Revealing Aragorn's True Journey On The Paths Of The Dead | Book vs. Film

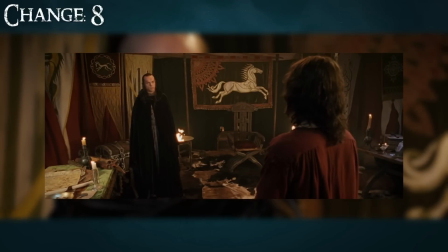737s
This is comparable to Elrond bringing Aragorn Anduril, which is representative of his kingship in the movie.
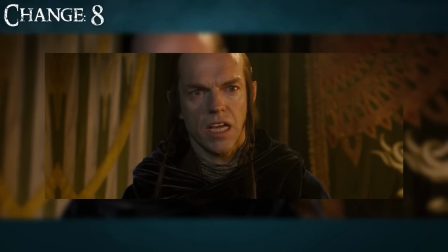743s
But in the book, the standard is the representation of his kingship, and it is revealed later on, which I'll cover in a bit.
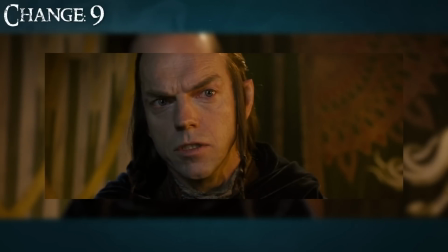750s
As you might have guessed, this brings on another change that I have to mention,
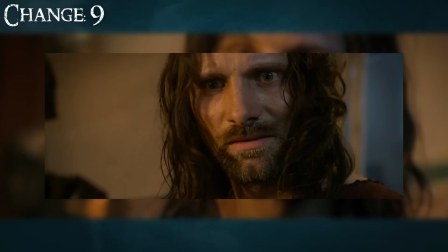753s
and that is the fact that Aragorn in the book has had Anduril ever since they left Rivendell in the Fellowship of the Ring.
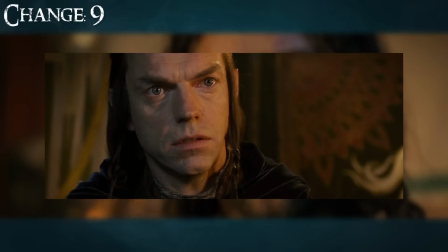759s
The movie saves this big reveal for this moment, and I kind of get it.
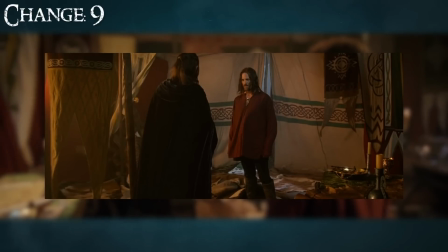763s
First of all, it is better in a film to continue building out a character the viewer is already familiar with, like Elrond, instead of introducing three brand new people.
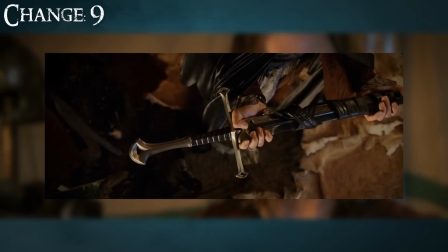772s
In the same way, dividing the viewer's attention between the sword and the kingly standard might have been a bit confusing or less impactful,
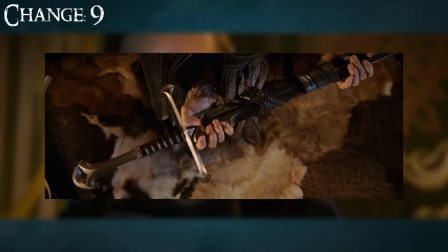779s
so it makes sense that they decided to just use Anduril as the sole sign of Aragorn's kingship in the film.
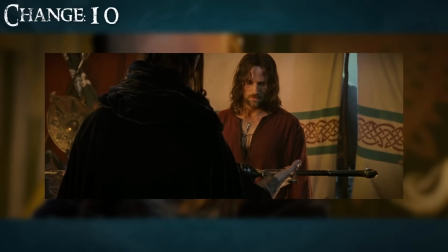785s
But anyway, the next change is that Elrond informing Aragorn about the enemies approaching from the south never happens in the book.
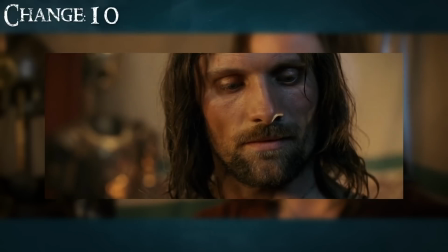791s
Obviously, Elrond never meets with Aragorn in the book as we discussed, but more than that, we actually read about how Aragorn really finds out this information.
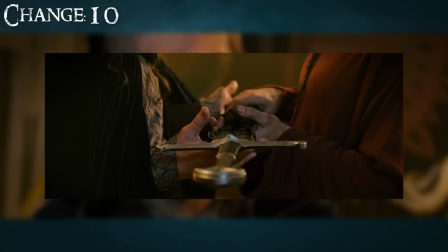800s
Again, I talked about this in episode 35, but we read that Aragorn used the Palantir in Helm's Deep,
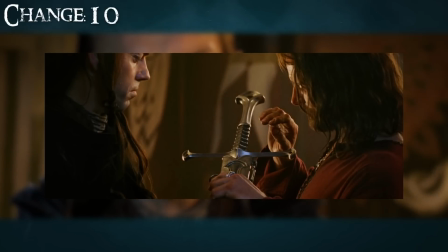805s
not only revealing himself to Sauron, but also bending the Seeing Stone to his will and seeing a massive army approaching from the south.
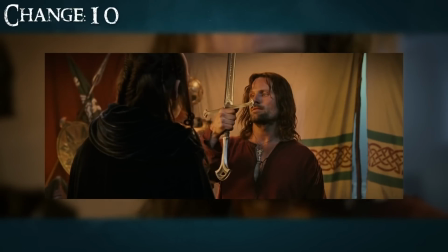813s
He then uses this information, combined with Elrohir's message about remembering the paths of the dead,
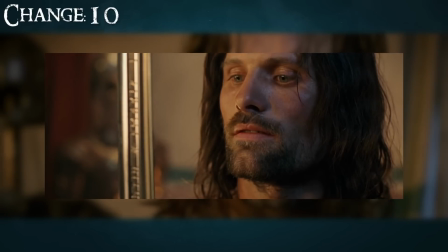818s
to come to the decision that in order to reach the south in time, they'd have to cut through the mountains.
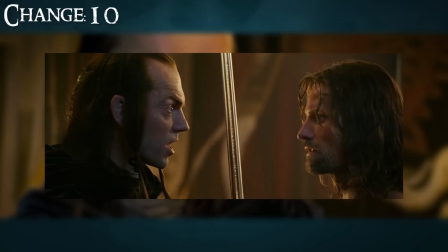823s
If they tried to travel around the mountain, they would be too late and all hope would be lost.
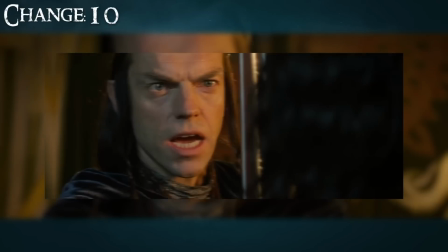827s
So the reasoning for taking the paths of the dead is almost twofold. First, Aragorn knows the history of the dead and that they need to fulfill their oath.
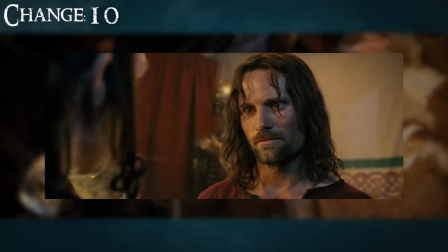834s
And second, taking that path is literally the only way to make it to the south in time.
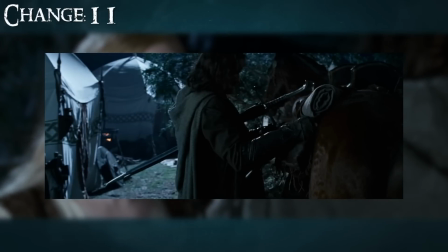839s
And I believe with that, we can move on from Elrond's involvement and head into the next scene, which shows us Aragorn packing up and Éowyn confronting him.
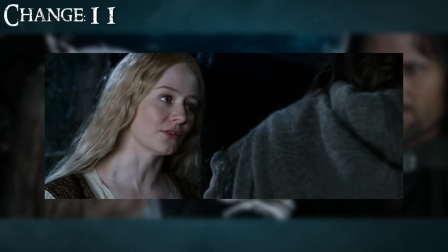847s
This is a very interesting conversation and change, because it does happen in the book, but the movie doesn't show it in its entirety.
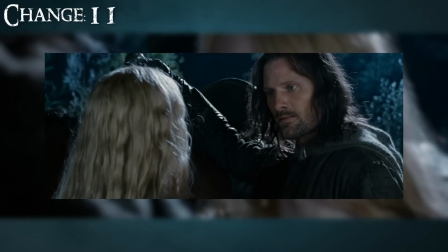854s
Typically, I don't blame the movie for cutting down dialogue, and as you know, I try not to go line by line.
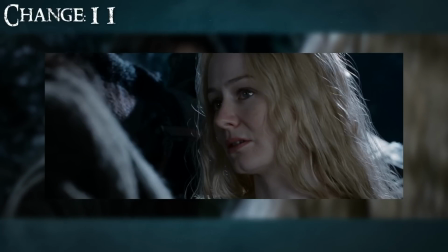860s
But the intriguing part about this specific conversation is that Jackson and the other writers for the movie pulled this interaction to pieces and threw it all around the movie timeline.
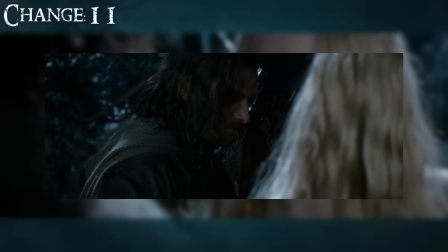869s
Technically, in the book, this involves two conversations. One conversation the night that Aragorn arrives, and a second conversation the morning after when he departs.
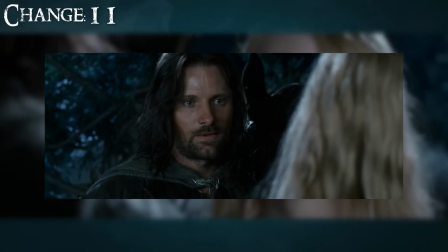877s
We only get a small taste of it during this current scene, But remember Éowyn and Aragorn's conversation in Helm's Deep?
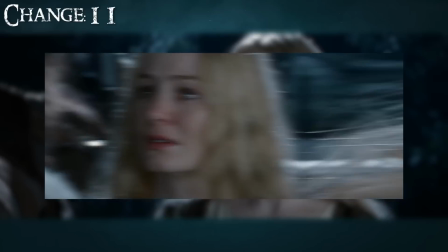883s
The one where she practically tells him she loves him? Well, that is pulled from this conversation in the book.
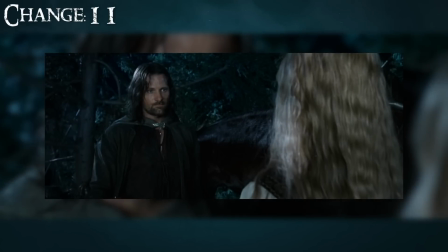888s
Also, remember the moment in Edoras when Éowyn hands Aragorn a cup to drink from? That happens the morning Aragorn departs from Dunharrow.
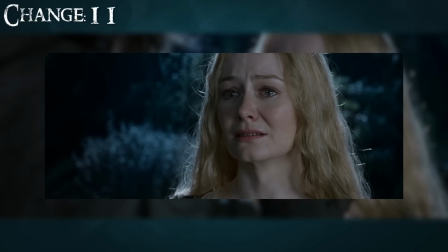896s
Really, I can't blame them for doing this in the movie, and I actually think it's pretty smart. The conversation in the book is too long to include as one scene for the film,
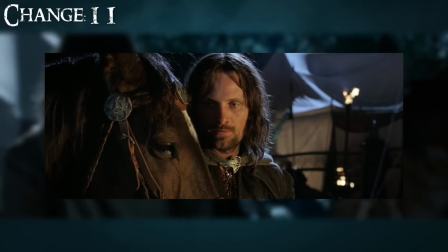904s
but the dialogue is so good that they still wanted to use it, so they spread it out throughout 2 movies and 3 scenes.
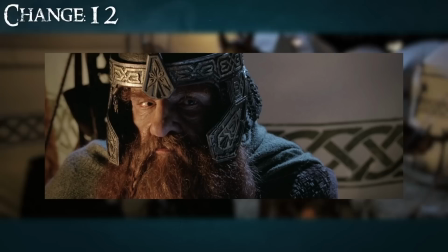911s
Smart play in my opinion. Next, before Aragorn heads into the mountain, we see him walking away from Éowyn and getting stopped by Gimli and Legolas.
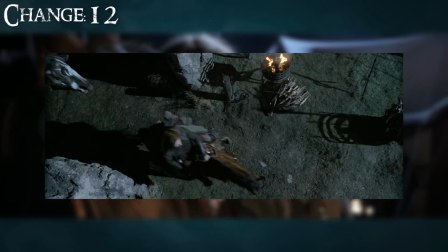918s
He tries to turn them away, but they refuse to let him go alone. This part is a little ridiculous and shows the major difference between book and movie Aragorn.
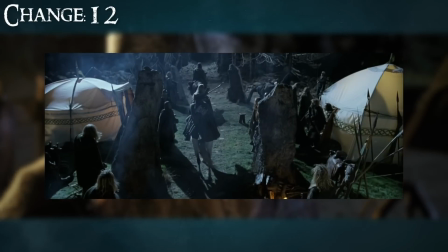926s
In the book, Aragorn tells everyone that they by no means are forced to come with him, but he would gladly have them come if they want to.
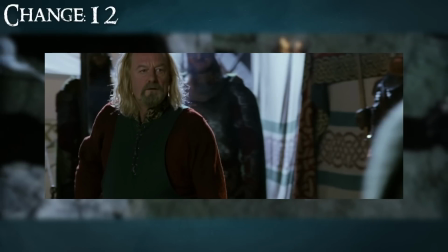933s
So obviously, this is completely opposite to the movie.
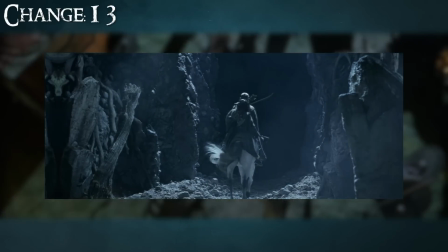936s
On top of this, we have another small change regarding who goes with Aragorn, as in the book, the entire Grey Company and Elrond's sons accompany him.
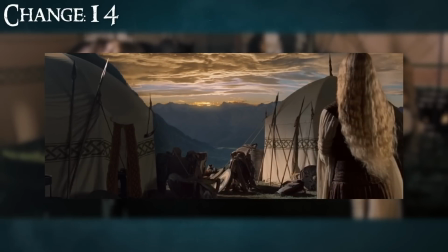944s
But before we go into the mountain itself, the movie cuts to the next morning as Éowyn and Theoden speak to one another.
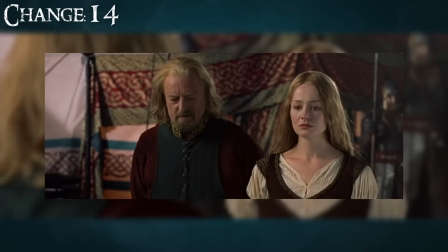950s
I think this is a good scene in the movie, but technically, Theoden doesn't hand over the rule to Éowyn at this time.
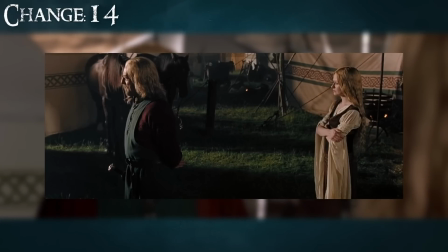955s
I believe this is inspired from earlier in the book when Theoden, Éomer, and the Rohirrim set out to fight Saruman's forces.
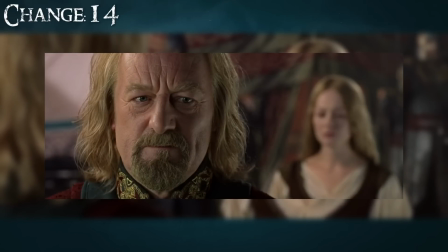962s
Before they leave, Hama suggests that Éowyn be put in charge since all the people love her, and so Theoden puts her in charge.
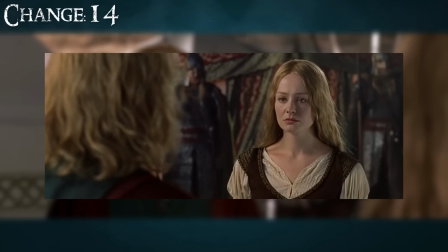968s
However, this is only because Éomer is absent and Wormtongue was proven a traitor.
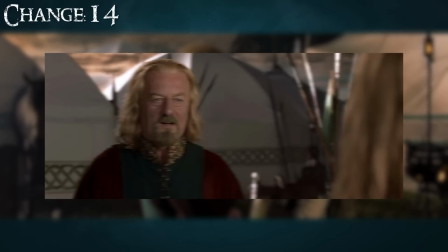973s
Obviously, since the movie had Éowyn and all the people go to Helm's Deep in the movie, they didn't show this moment, so they just reused it for this part of the plot instead.
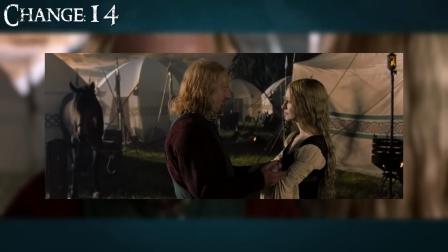981s
Now technically, the next thing we see in the movie is our trio riding through the mountain pass to get to the door.